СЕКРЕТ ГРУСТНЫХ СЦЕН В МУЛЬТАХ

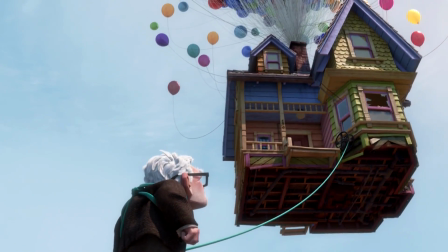А все, что было дальше, уже на самом деле и не важно. Нас волнует все, что было до.
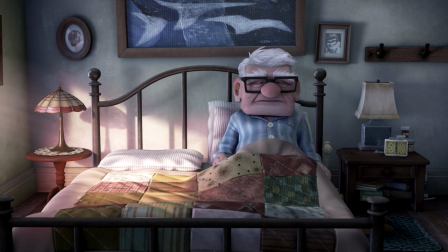Думаю, практически любой зритель переживет эту сцену вместе с героем, даже не обращая внимания на все вот эти вот многочисленные детали.
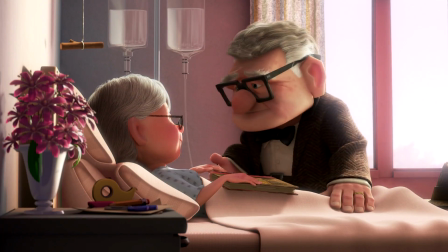Ведь он прочувствует эту несправедливость, которую явно не захочет примерить на себе.
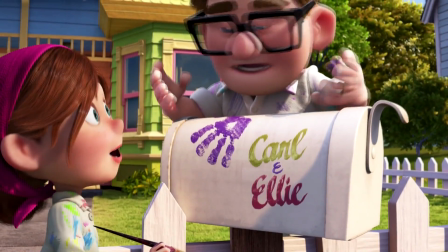То есть появляется очевидный вопрос при просмотре всего этого, за что такому доброму человеку достается такой трагичный финал.
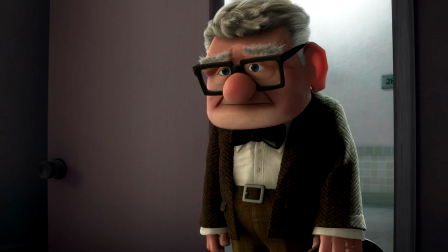И от этого эта сцена такая грустная, от несправедливости, от безысходности. которую очень легко примерить на себя, однако давайте наконец о деталях.
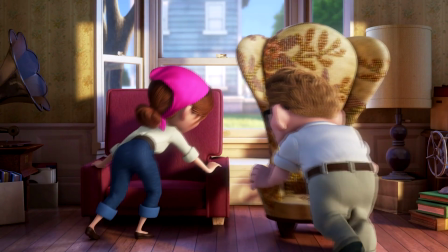Вряд ли вы это замечали, но дизайн Карла и Элли является полярными противоположностями.
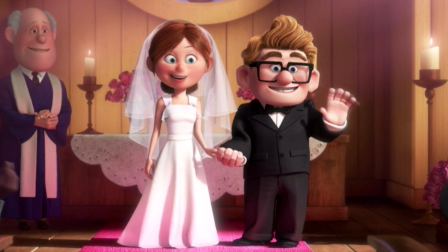Карл квадратный и грубый, Элли круглая и мягкая, более свободная.
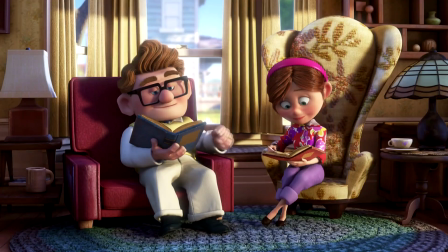Это отражается в кадре в том числе и через предметы, квадратные очки, книга, кресло, кружка, лампа,
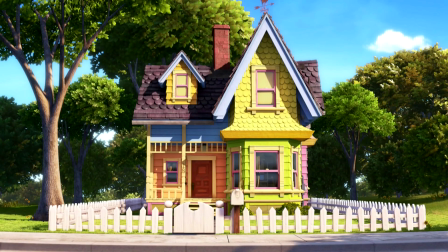а их общая мечта, воплощенная в их доме, является треугольной серединой, будто бы символ для их общей любви.
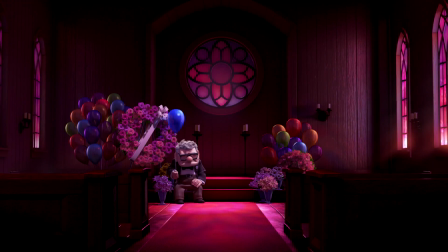Этот символизм не пропадает и после смерти Элли. Сидя в церкви, Карл окружен круглыми предметами, шарики, цветы, окна.
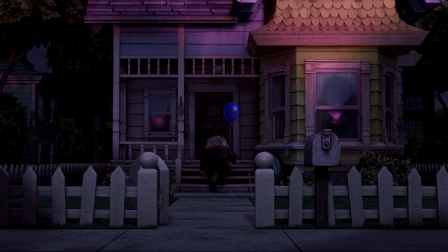Однако, возвращаясь домой, весь кадр заполнен квадратными фигурами, символизирующими его потерю и полное одиночество.
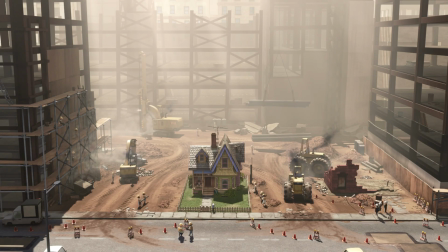Дом буквально окружен квадратами, которые приближаются к нему все ближе.
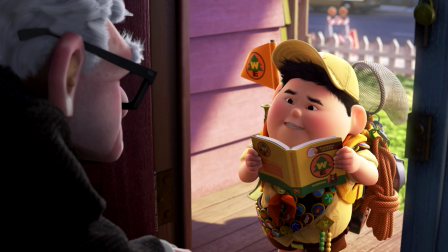Но после в его жизни появляется заебистый шкаляр, который полностью обсыпан кругами.
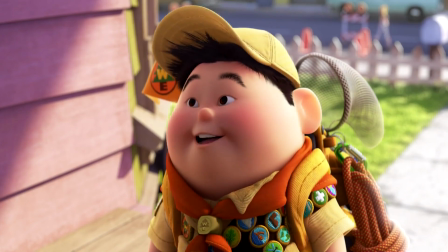В принципе, он сам круг.
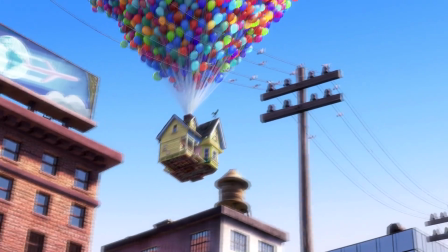И вся вот эта метафора отлично завершается, когда треугольный дом, подвешенный круглым шаром, отрывается от земли на фоне квадратных узоров полей.
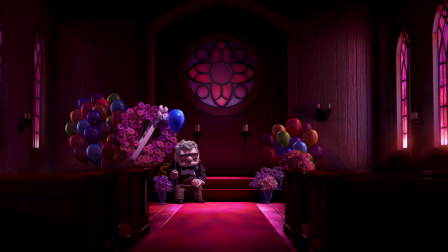Вообще начинается вся эта бессловесная нарезка в церкви. В церкви она и заканчивается. Только разница в этих кадрах кардинальная.
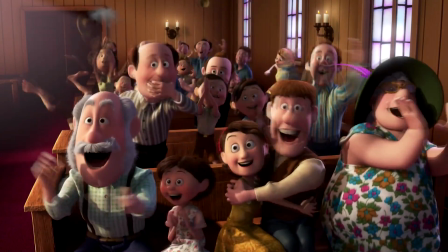Если вначале мы видим счастливого и уверенного в себе человека, окруженного кучей людей,
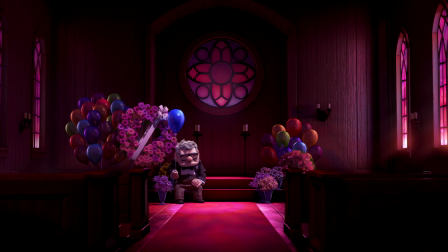его мечта сбылась и впереди он видит только светлое будущее, в конце мы видим одинокого старика, жизнь которого в один момент пошла под откос.
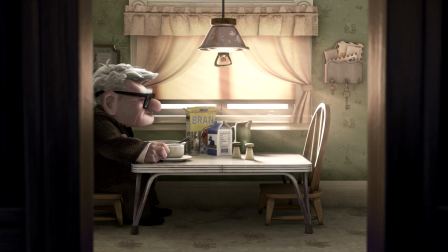И теперь ничего кроме мрака впереди он не видит. И каким образом создатели перешли к этому мраку?
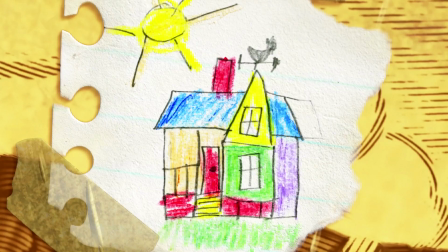Поначалу мы видим счастливую семью. Они кресят жизнь у райского водопада, они приобретают общий дом и решают даже завести ребенка.
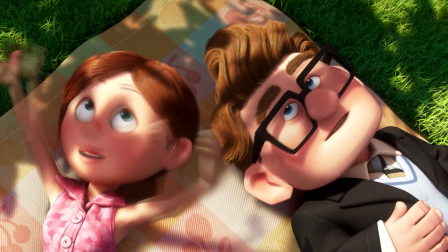При этом сцены нам показаны максимально ярко и красочно, открытое широкое пространство.
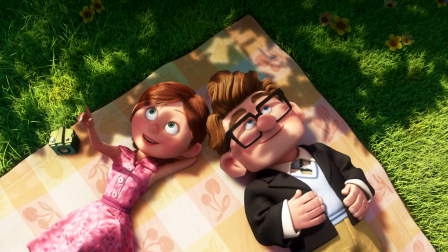Все это будто показывает нам, что у пары впереди счастливая жизнь, но спустя мгновение акцент сужается.
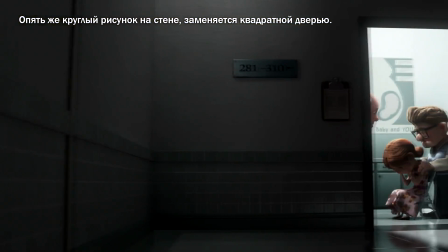Вместо открытого кадра, наполненного красками, фокус идет на ограниченный прямоугольник, вне которого полный мрак.
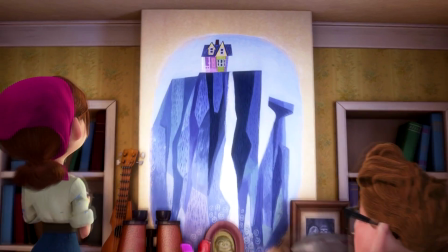Таким образом создатели рушат мечту героев. Однако они переживают эту трагедию и возвращаются к своей давней мечте жить у водопада.
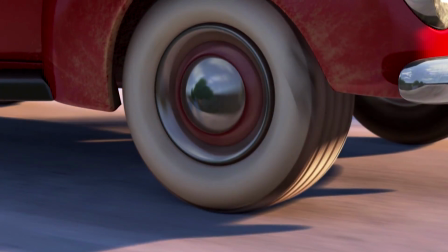Карл и Элли откладывают деньги, но жизненные обстоятельства откладывают их мечту.
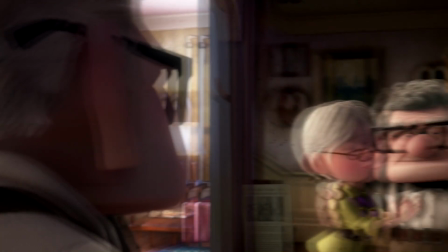И вот это уже не те молодые амбициозные Карл и Элли, это теперь старики, чья мечта кажется все менее реальной.
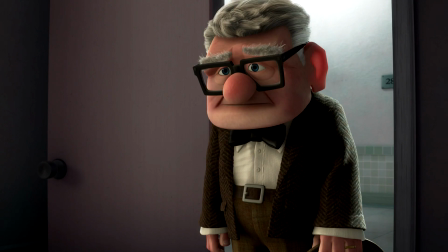И наконец Элли умирает, оставив Карла совершенно одного в этом мире с чувством вины, что он так и не реализовал их мечту.
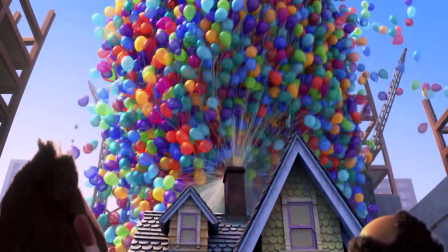Я не знаю, нахуя я заканчиваю ролик на печальной ноте, когда я уже говорил о том, что он в итоге осуществляет их давнюю мечту Да,
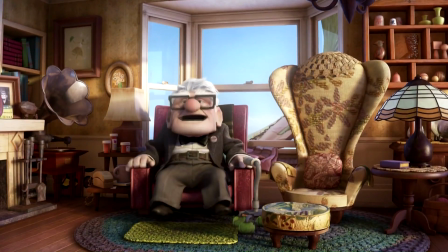один, но мультик как раз об этом, о том, что жизнь продолжается и любую потерю нужно принимать,
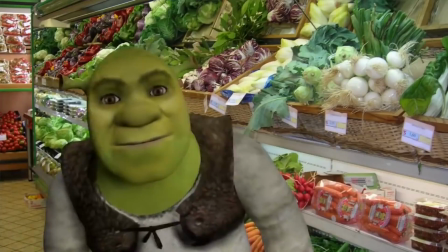но не загоняться в печаль А на этом все, не забывайте жать на колокольчик,
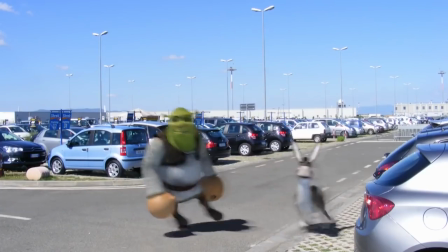потому что мои ролики выходят редко Если вы больше недели не смотрите мои ролики, ютуб их просто не будет советовать вам,
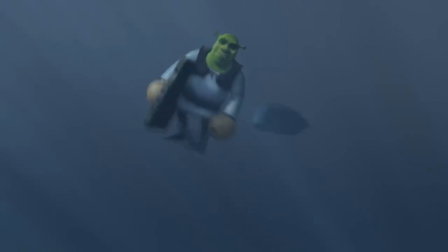поэтому можете канал так потерять Я понимаю, что это мотивация скорее для меня делать ролики чаще Но не всегда выходит И,
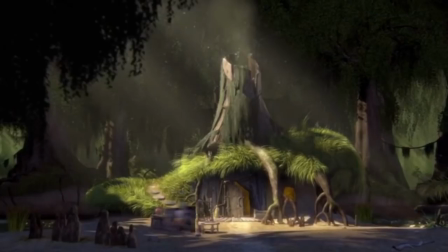как возможно, замечаете Сам материал становится сложнее Однако интереснее Поэтому, надеюсь, это все оправдано Ну и да Сдай ЕГЭ!
Твои друзья шли эту чобу нафиг Возьми ее за яйца И сдай ЕГЭ!